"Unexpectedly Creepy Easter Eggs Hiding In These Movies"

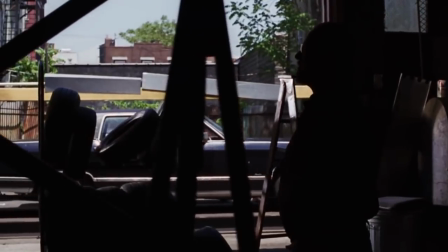Frank Costello is marked early in the movie, with the crossbeams of his tire garage forming an ex.
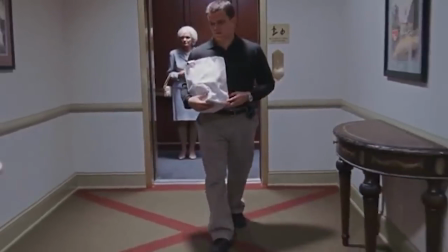Matt Damon's character has exes around him all throughout the movie, even though he doesn't bite the bullet until the final act.
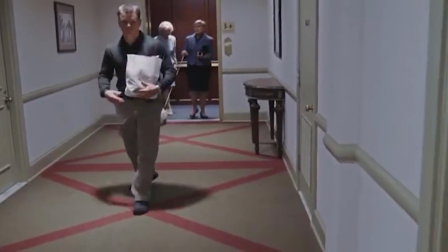But, of course, there's a big red X on the carpet right before he finally does meet his end.
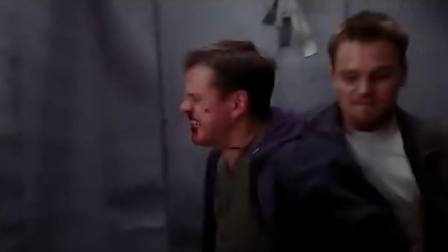Dedication to this Easter egg reaches almost comical proportions near the end of the movie in the elevator scene,
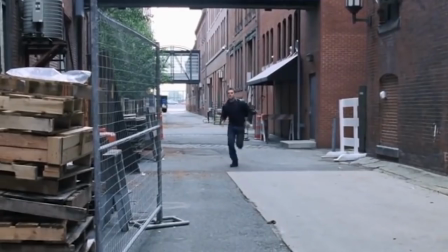when Costigan stands right next to a giant tape X. Even less subtle are the X's foretelling Captain Queen and Xen.
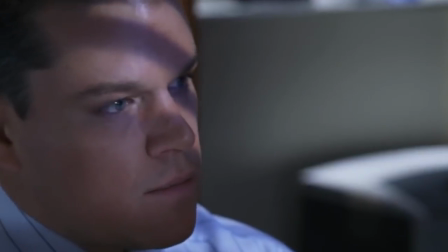They show up in the windows of the building that he's falling from. Scorsese's little inside joke turns a cool gangster movie into a super morbid treasure hunt.
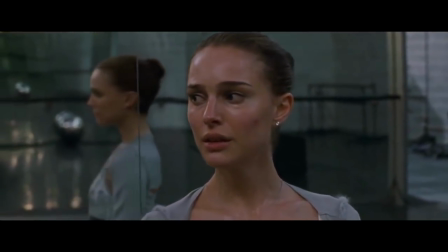Swan bones Darren Aronofsky's Black Swan is filled with background imagery, from morphing faces showing true identities to crazy mirror tricks.
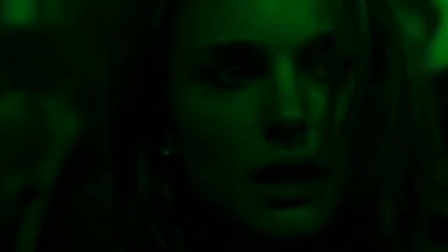Watch the movie again knowing all of the visual tricks, and the whole story becomes even more unsettling.
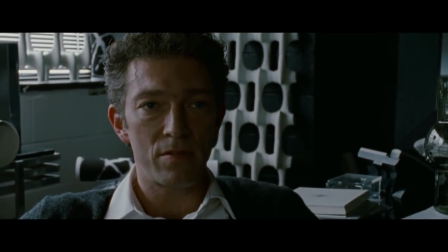But the creepiest Easter egg is found in the ballet director's office. Pay attention when Nina goes and asks for a part.
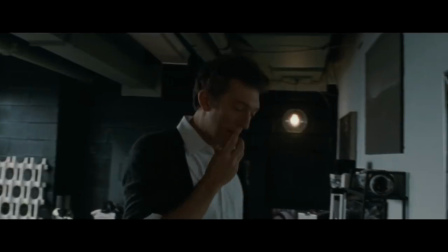Right next to the director's desk is a model of a swan skeleton in front of one of the film's many mirrors,
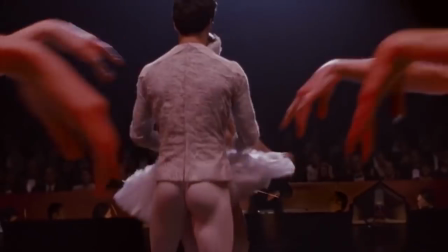an insanely creepy decoration to just have around in the office, but also an unsettling foreshadowing of Nina's eventual collapse.
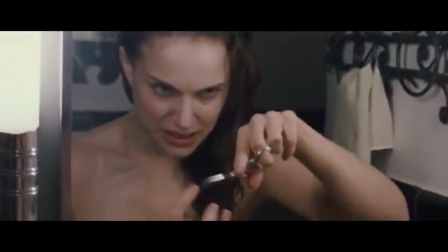All throughout the movie, Aronofsky uses mirrors to represent Nina's fractured personality, so this little detail couldn't be anything but a reference to Nina's terrible fate.
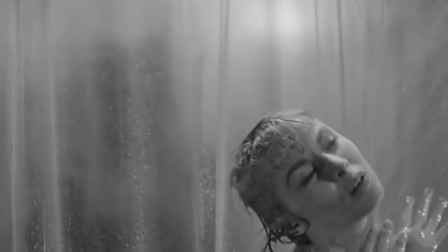Face off As if Psycho didn't have enough terrifying visuals in it, director Alfred Hitchcock made sure to sneak in one more at the end, just for good measure.
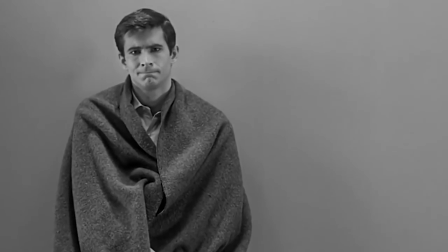Not content with scaring the audience consciously, he also wanted to get under their skin, specifically with the final shot of Norman Bates.
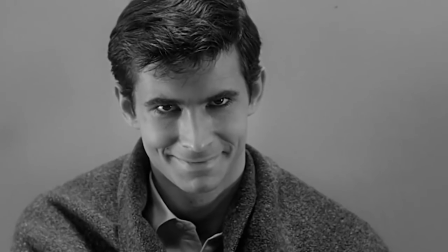Why, she wouldn't even harm a fly."
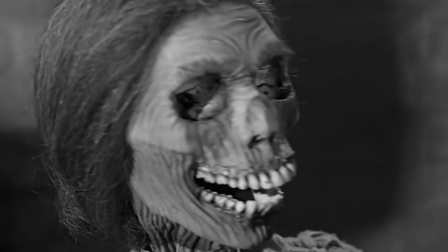That's actually one frame of Norman's face merged with the corpse of his mother.
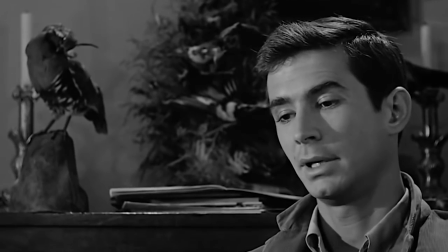Not only is it terrifying, it shows that Norman's mother is now in complete control of his persona.
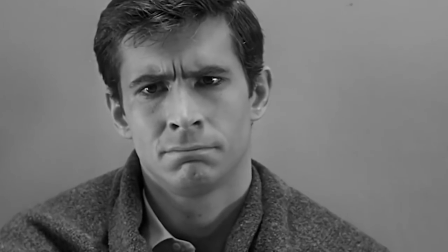Hitchcock didn't want any subtlety about how Norman turns out, and this frame was his way of showing one last time how messed up the character is.
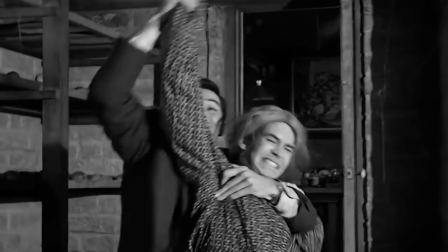Not that we really needed the reminder, considering the guy just spent the whole movie dressing up like his mom and stabbing people.
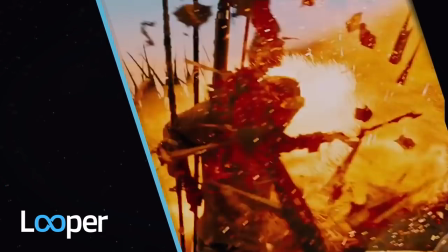Check out all this cool stuff we know you'll love too!